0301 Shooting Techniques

In this lesson, we're going to be learning about aerial shot techniques and how multiple axes of movement can lead to more cinematic and better looking footage.
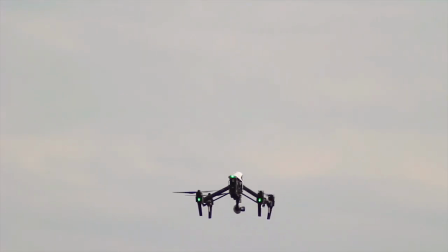0:06 We'll start by examining a few basic shooting rules that should be applied to all of these shooting techniques. The first shooting rule I'll recommend is just to go slow. Slow is going to be more cinematic. It gives the viewer the impression you're shooting from a larger platform,
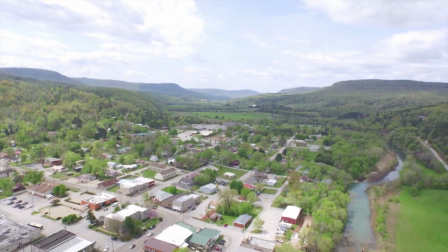0:19 such as a helicopter, which is subconsciously going to increase the production value. And it's going to make a shot appear more controlled and crafted. It's easy to get the need for speed when you're first starting out flying, and that can work in some cases, but a lot of times it's going to result in really turbulent and shaky footage,
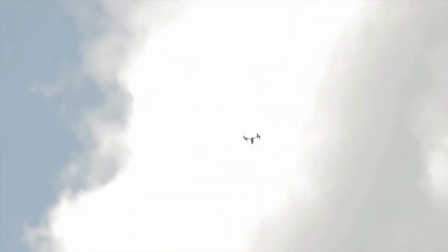0:34 especially when there's a lot of wind. You're not flying in a drone race, so don't rush your shots, and always remember to fly through your shot, giving you a couple extra seconds after just in case you need that when you're editing.
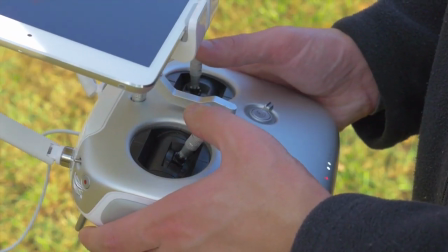0:44 Also go easy on the sticks with gradual movements.
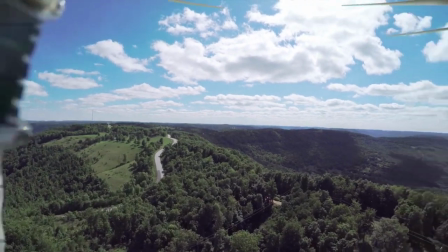0:47 And remember to accelerate and decelerate slowly, otherwise you're going to jar the camera around with the quicker movements, increasing the odds of having the jello effects on your footage.
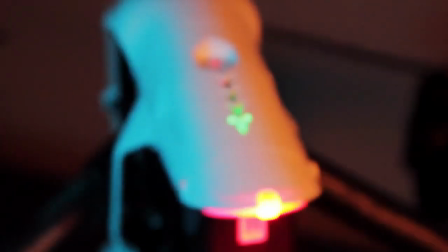0:56 Pre-planning and visualizing your shots is going to help a lot. It's also going to help you optimize your battery life when you're trying to get those shots.
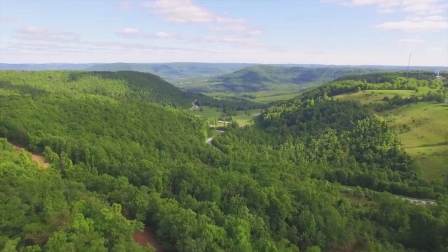1:02 So you don't run into a situation where you miss the shot you truly need because your batteries are out of power.
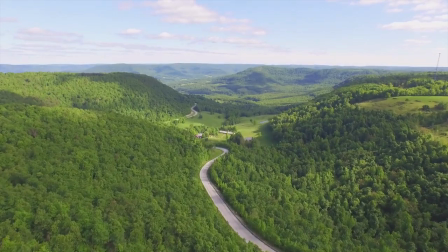1:07 It's a common practice for a drone pilot just to sit for a few minutes and close their eyes and visualize the exact flight maneuver they're wanting to accomplish,
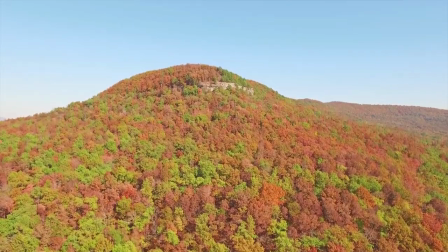1:14 even thinking how they're going to move the controls during the shot. This can help make the maneuver moves second nature when the shot's actually taking place. Finally, before we get into specifics, don't be afraid to imitate big budget shots you see in movies,
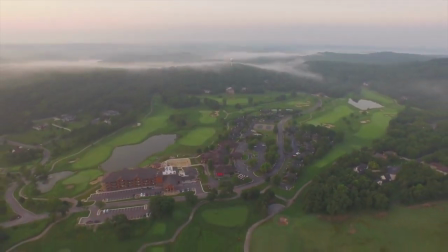1:30 which are typically going to have two axes of movement at the same time, such as flying backwards and upwards at the same time at a smooth,
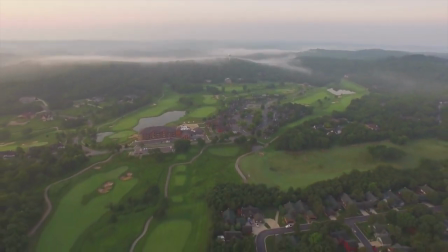1:36 steady rate. We'll explore this more later on in this lesson. The first shot technique we're going to explore are called strafe movements.
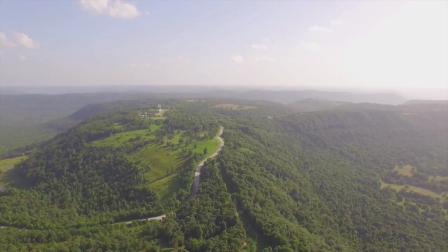1:44 Strafe movements work quite well for showing landscapes from a different perspective. Since most landscapes are shown on aerial videos with the drone only moving forward or backwards, a strafing shot can stand out.
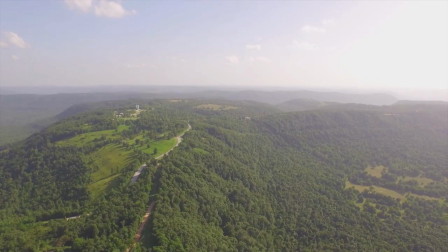1:54 It can also act as an effective way to reveal cool features in the terrain. Orbits are another way to give a good cinematic look to a shot.
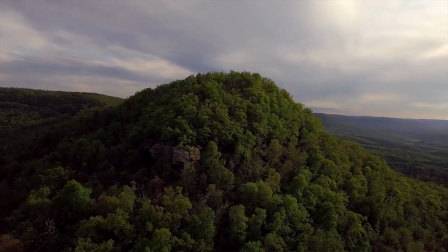2:01 This can be achieved by having your drone strafe to the right or the left, and also pulling on the yaw stick in the opposite direction.
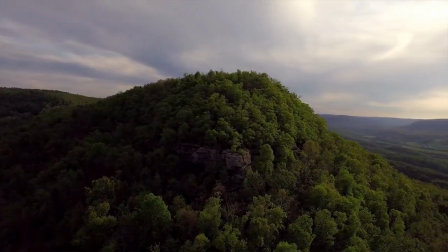2:07 It's crucial to really go easy on the yaw, however, or you'll end up spinning your drone too quickly and spoiling the effect.
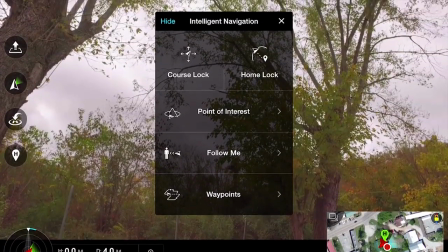2:14 DJI has vastly made this technique easier by integrating an intelligent flight mode on their DJI Pilot app.
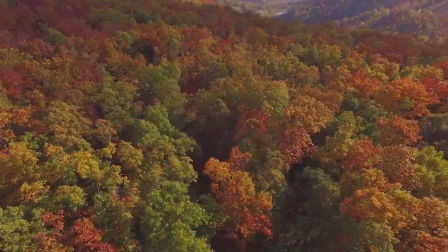2:20 This will make the drone fly orbits automatically. We're going to explore the DJI Pilot app later on in this course.
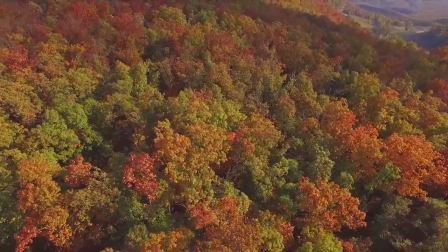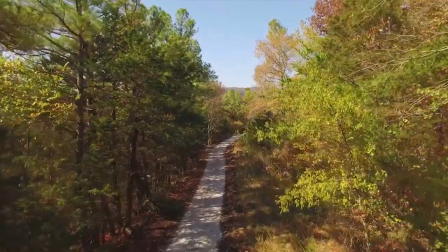2:32 A fly-through shot can also be quite effective. However, they're going to be the most risky since you're going to be relying only on your FPV in order to navigate your drone.
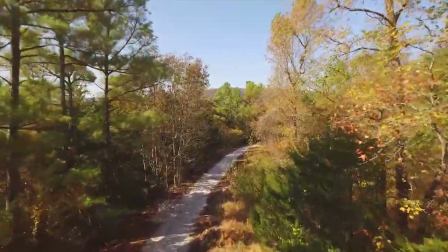I wouldn't attempt this unless you're 100% confident in your piloting skills.
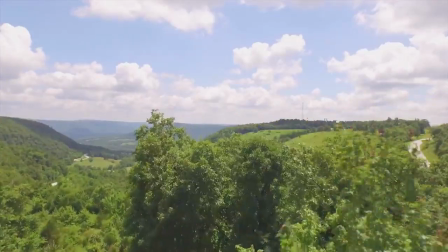2:51 Personally, I'm not the biggest fan of these shots, mainly because when I see them, it's a telltale sign that the shot was filmed with a drone. And this may distract your audience because they might be thinking more about the risk of the shot and not admiring the cinematography.
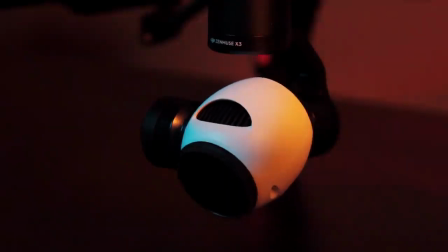3:03 You can also add gimbal movements into your shots combined with dual axis movement, so this will effectively give you 3 different axes of movement.
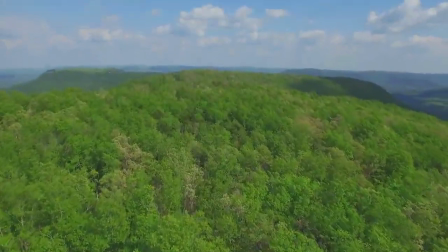3:10 One of my favorites is flying forward and tilting the gimbal upwards to reveal the landscape. This reminds me of the opening helicopter scene in Jurassic Park.
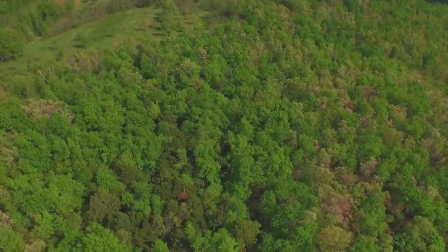3:18 Another gimbal shot I like is moving the drone up vertically while tilting the gimbal down.
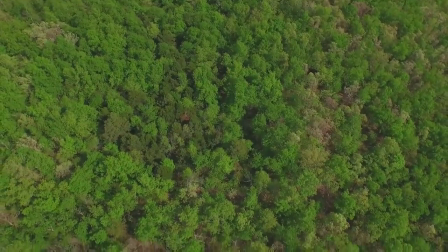3:22 This gives the shot a nice vertigo effect, giving the viewer an idea of how high up the shot actually is. You can also add depth to your scene by using extreme parallax effects, often with trees or structures closer to the drone,
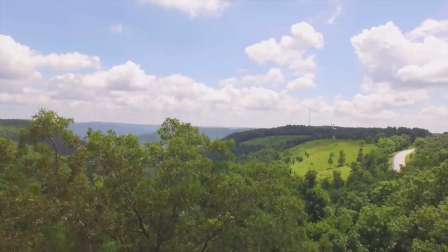3:34 which helps provide a visual aid for the viewer on how large the surrounding landscape actually is.
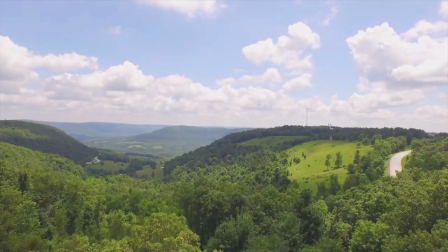One camera move I really don't recommend that much is just rotating the drone on the yaw axis, effectively the same as a 360 panning shot.
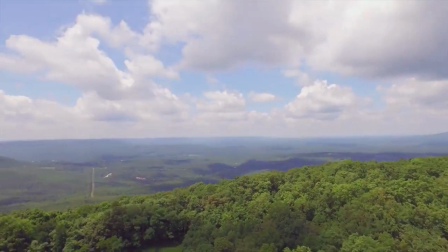3:51 This is because typically a drone will have a hard time being precise with this movement, and it can give the footage kind of a whip pan effect if you're not careful.
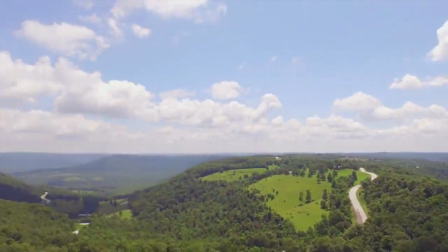3:58 Not to mention you're going to get the least amount of parallax and will almost seem as if you're just panning the camera on a hilltop as opposed to getting a nice aerial shot.